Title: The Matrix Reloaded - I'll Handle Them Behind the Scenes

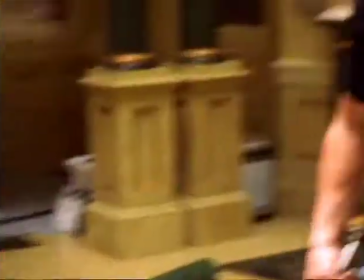4:13 He kills me. Marcus kills Usain. Marcus, you kill a lot of people, man. I came at Keanu with this one strike.
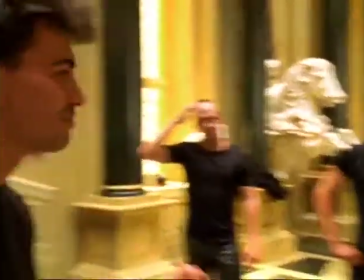4:21 That's all it took. I was finished. Usain got the big ball and chain, big special effects Nerf one right in the side of the head.
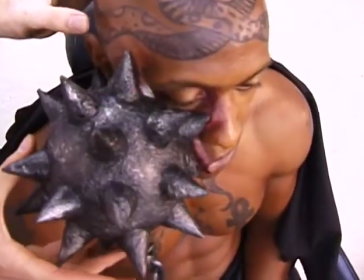4:30 It's a bit heavy. Yeah. I've got some thick blood here.
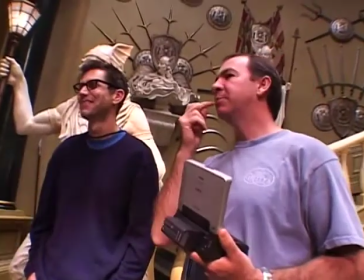4:37 He's got a little thing on his cheek. Put some spinach on your tooth there. You need a toothpick, man?
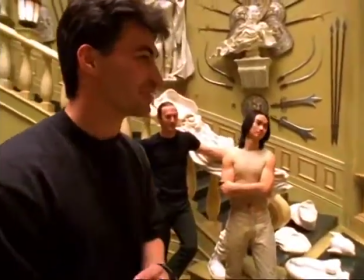4:45 You can hardly feel it, huh? Yeah, barely felt it. All 17 times. It's good just to do a bunch of fighting in camera, and it's, there is also like a sort of boyish charm,
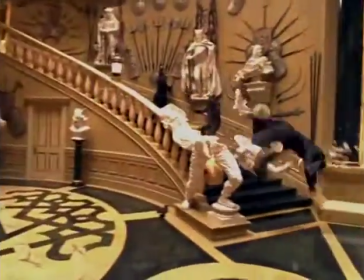4:57 like impaling people or smashing them through a statue or throwing them down the stairs or you know, pinning them to a wall or hitting them over the head with a shield.
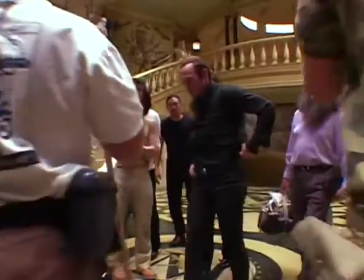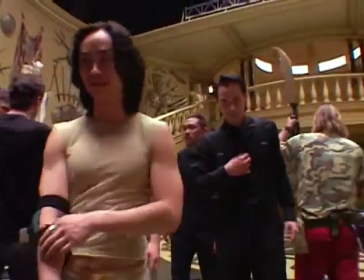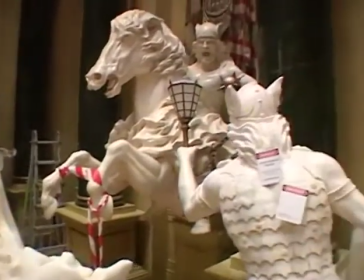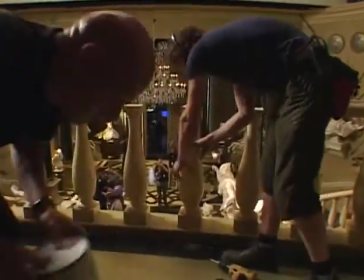5:23 What I like in the Merovingian is that it's a certain vulgarity. I love the fact that he goes for things that are a little too decorative. His house, the chateau, is really over the top.
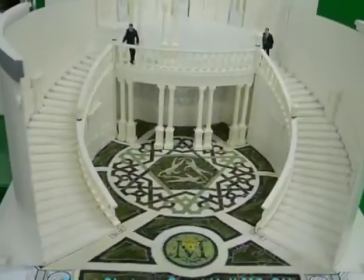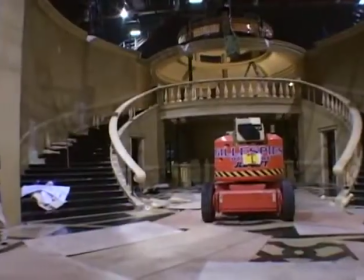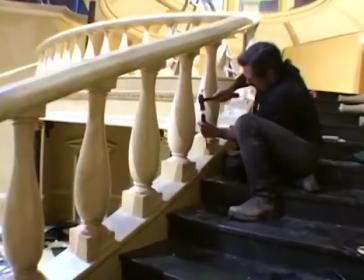I've always wanted to come and check the sets before to see how much of a king he was, how grand he was. We looked at all the big palaces in Europe. Like, actually most of this comes from the Hermitage. So it's over the top where they had lots of money to spend and just gild everything and make everything shiny and glisten.
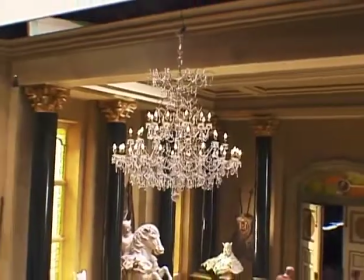6:13 We have in our culture, in our French culture, we have the immediate memory of amazingly grand places like Versailles, or you know, the king's castles.
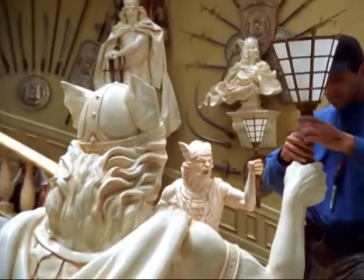6:26 Yeah, I mean, those images are very present to our minds all the time, so that we can trigger them very easily.
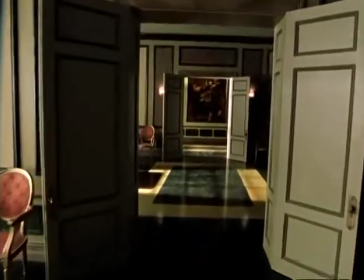6:31 So this is the Merovingian chateau upper hallway.
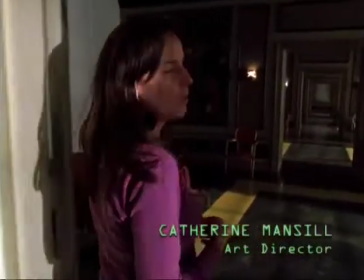6:35 The designing of this was lots of references to old chateaus in Europe,
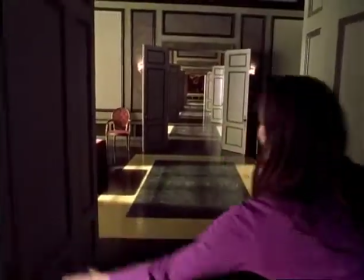6:41 looking at things like the Versailles Hall of Mirrors. Initially, it didn't seem like it needed to be very large, but these are 9 meters wide.
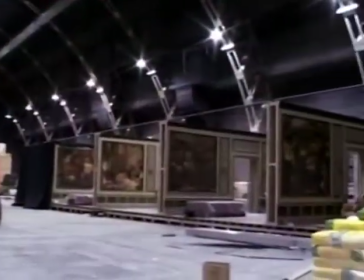6:50 It just kept on getting larger and larger in the detailing of all the mouldings and how we wanted it to look like marble.
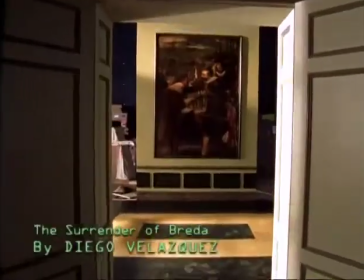6:57 Also, we did research on the paintings that would look really good up on the walls and got clearances for these fantastic paintings,
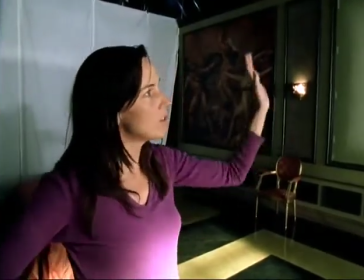7:05 and they're just huge colour photocopies that we then got our set finishing department to age down to look more realistic.
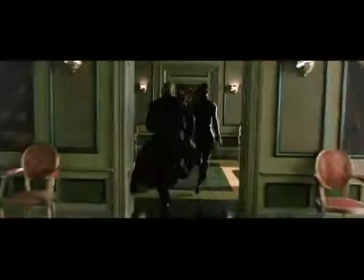7:12 Those little tricks of the trade. So this is a set where there's a lot more weapons.
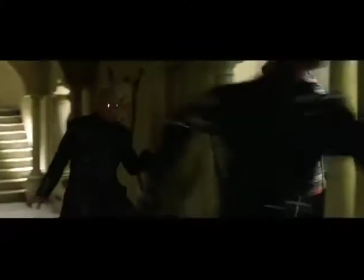7:18 It's going back to that idea of there being warriors, Merovingian. So it's filled with weapons that are from every country of every era.
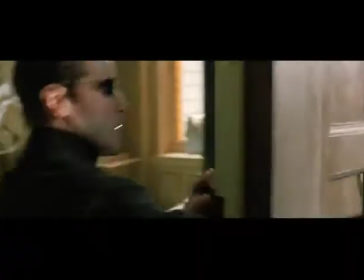7:25 That's the idea that we're trying to push right through the chateau. The actual chateau that we're filming at for the front is in the Loire Valley,
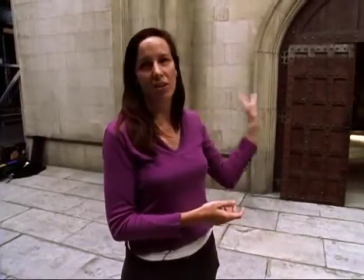7:34 and it doesn't really have a nice back door, so we had to create our own. They've taped on grout lines.
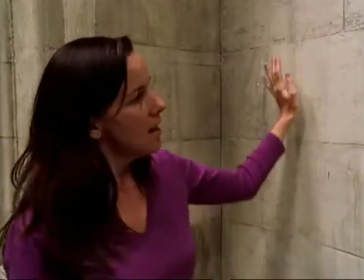7:41 It's a tape here to create all these grout lines, and then they've got a slurry of plaster which they've pushed across,
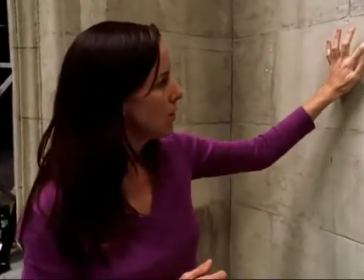7:47 and then probably another coat so that we can try and get this texture into it.
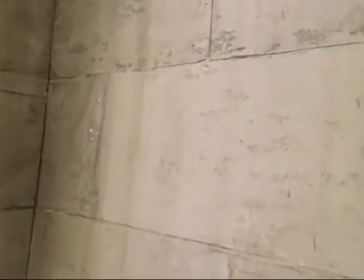7:51 And they've pulled off the tape and then got in there with extra bits to try and make it look like it's much more aged.
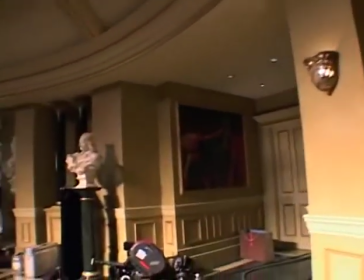8:03 The flashiness of the places that he decides to surround himself with says a lot about who he is.
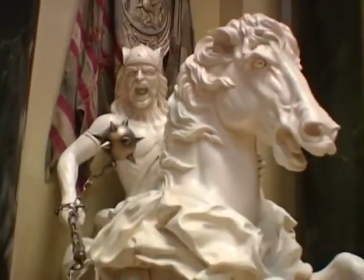8:10 The statues, you'll notice that they're all the same person, and those are all the images of the Merovingian.
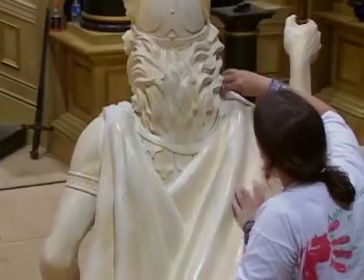8:14 They're all his own likeness, or they're identical. So that's another sign of his egomaniacal control.
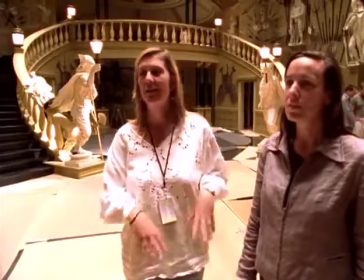8:20 No Venuses, you know, no Mars, it's all him. He has quite strong, vulgar tastes, flash, you know, he likes everything that shines.
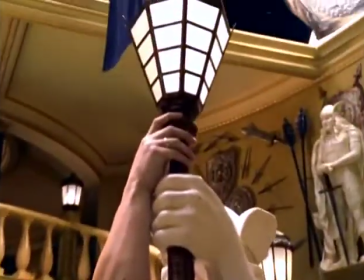8:30 He's very much a Leo somehow, which I am too.
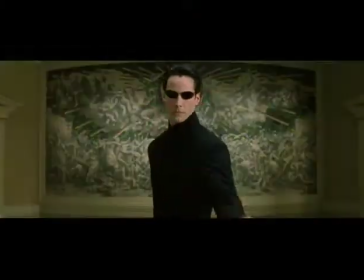8:33 This mural is a symbol of the Matrix, but in sort of a Renaissance or medieval theme.
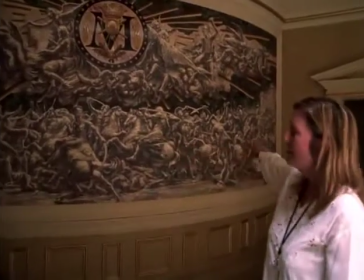8:41 This is medieval times, and there's the rest of us. This is all us humans on Earth battling it out.
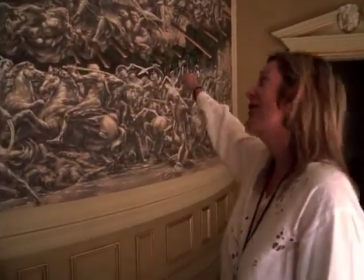8:47 And then above that, we've got heaven with the angels. But the angels aren't really just angels.
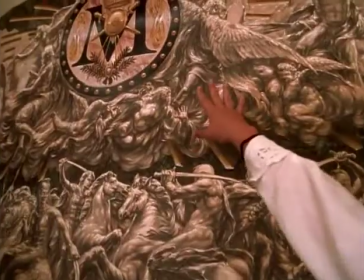8:53 The angels are actually manipulating what's going on Earth. And who's at the center of heaven but Merv himself?
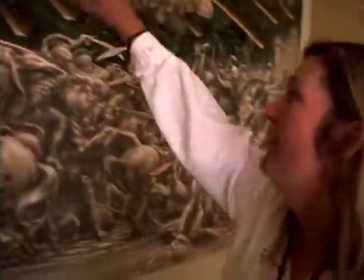8:59 So it's all about him. Again, he's controlling everything that's going on in heaven and everything that's happening on Earth.
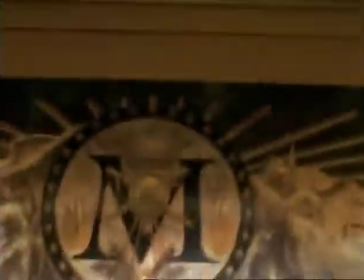9:05 So this is another analogy for the Matrix, where we all think that we're in control of what's going on here on Earth, but actually there's a whole other system in place where we're being manipulated.
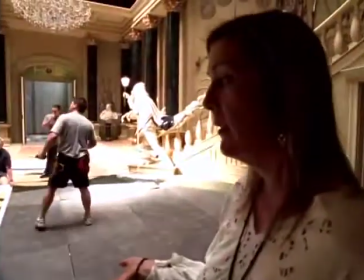9:16 We looked at a lot of marble floors, a lot of floors, floors in Venice, and again, just throughout the classic palaces of Europe, because that's the imagery that we as Westerners, you know, that's where our heritage comes from, to think of those are the people who've been ruling us all this time.
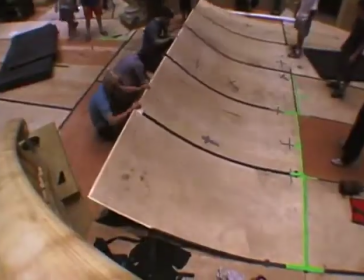9:33 And that's what we're working on now, is designing a rubber floor so that the stunt guys can fall on that, but that it still looks like marble.
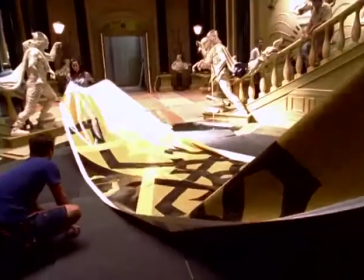9:40 So we're about to unroll the marble on top of the rubber. Or the vinyl marble on top of the rubber on top of the wood marble.
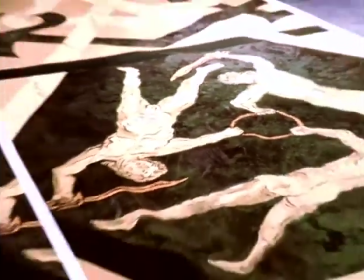9:49 So, do you want to just bring that one back so that it will line up with this line here?
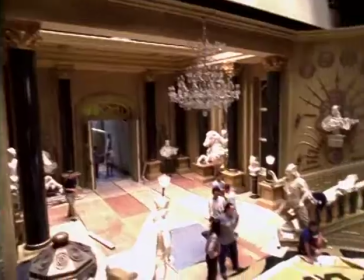9:57 So, Nadia, don't get too carried away, because I'll center them up over there. And we've got to shoot it in sequence because as they go through and they damage everything, we can't really put it all back together. So it's going to be interesting to see what it looks like in the end. If I had imagined where he would be reigning, I would have completely agreed with the places that I have found. Don't look at me like a tiger. I was 8 years old. I studied martial arts 20 years.
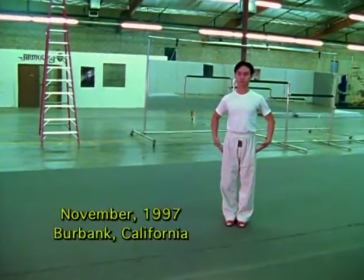10:36 Almost like all my life.
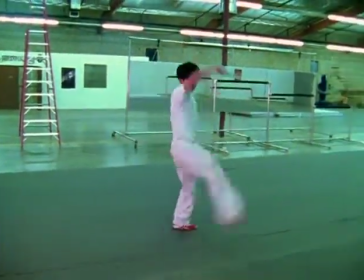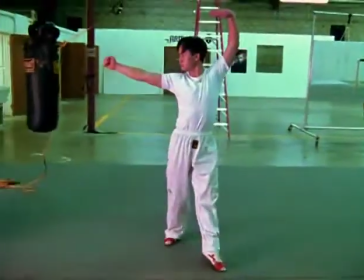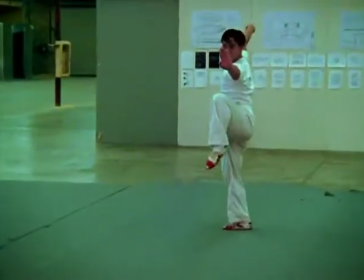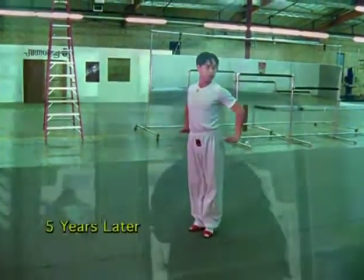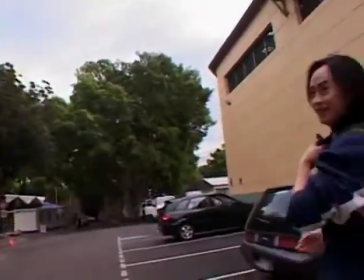11:29 Crunching Tiger, Hidden Dragon, and Charlie Andrews. Yeah, a lot of movies. They're all fun, especially Charlie Andrews. Yeah, you're working with the three girls all the time. It's fun. Tiger's on the first Matrix with us, and he's actually part of our wire team that puts us down and stuff. He doesn't do anything wrong. He's like the fastest, the strongest, the quickest. He jumps the highest. Best in choreography. He's just, you're the man, Tiger. You are the man.
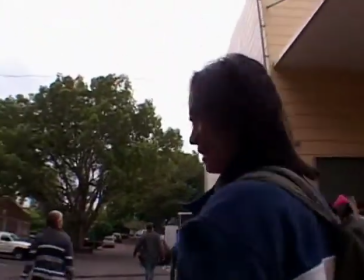12:06 X. I just eat X. Number one. Number two.
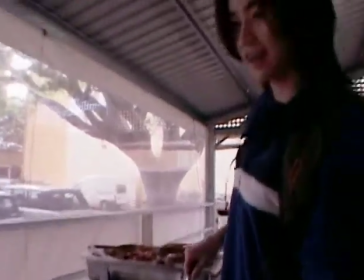12:11 I have to eat this. I was training for weapons for like many, many years, over 10 years.
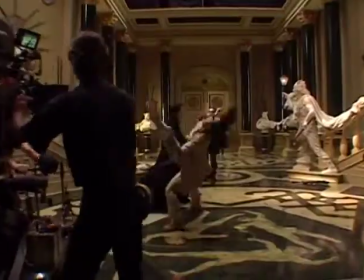12:25 Stunt life, most people, it's a little hard.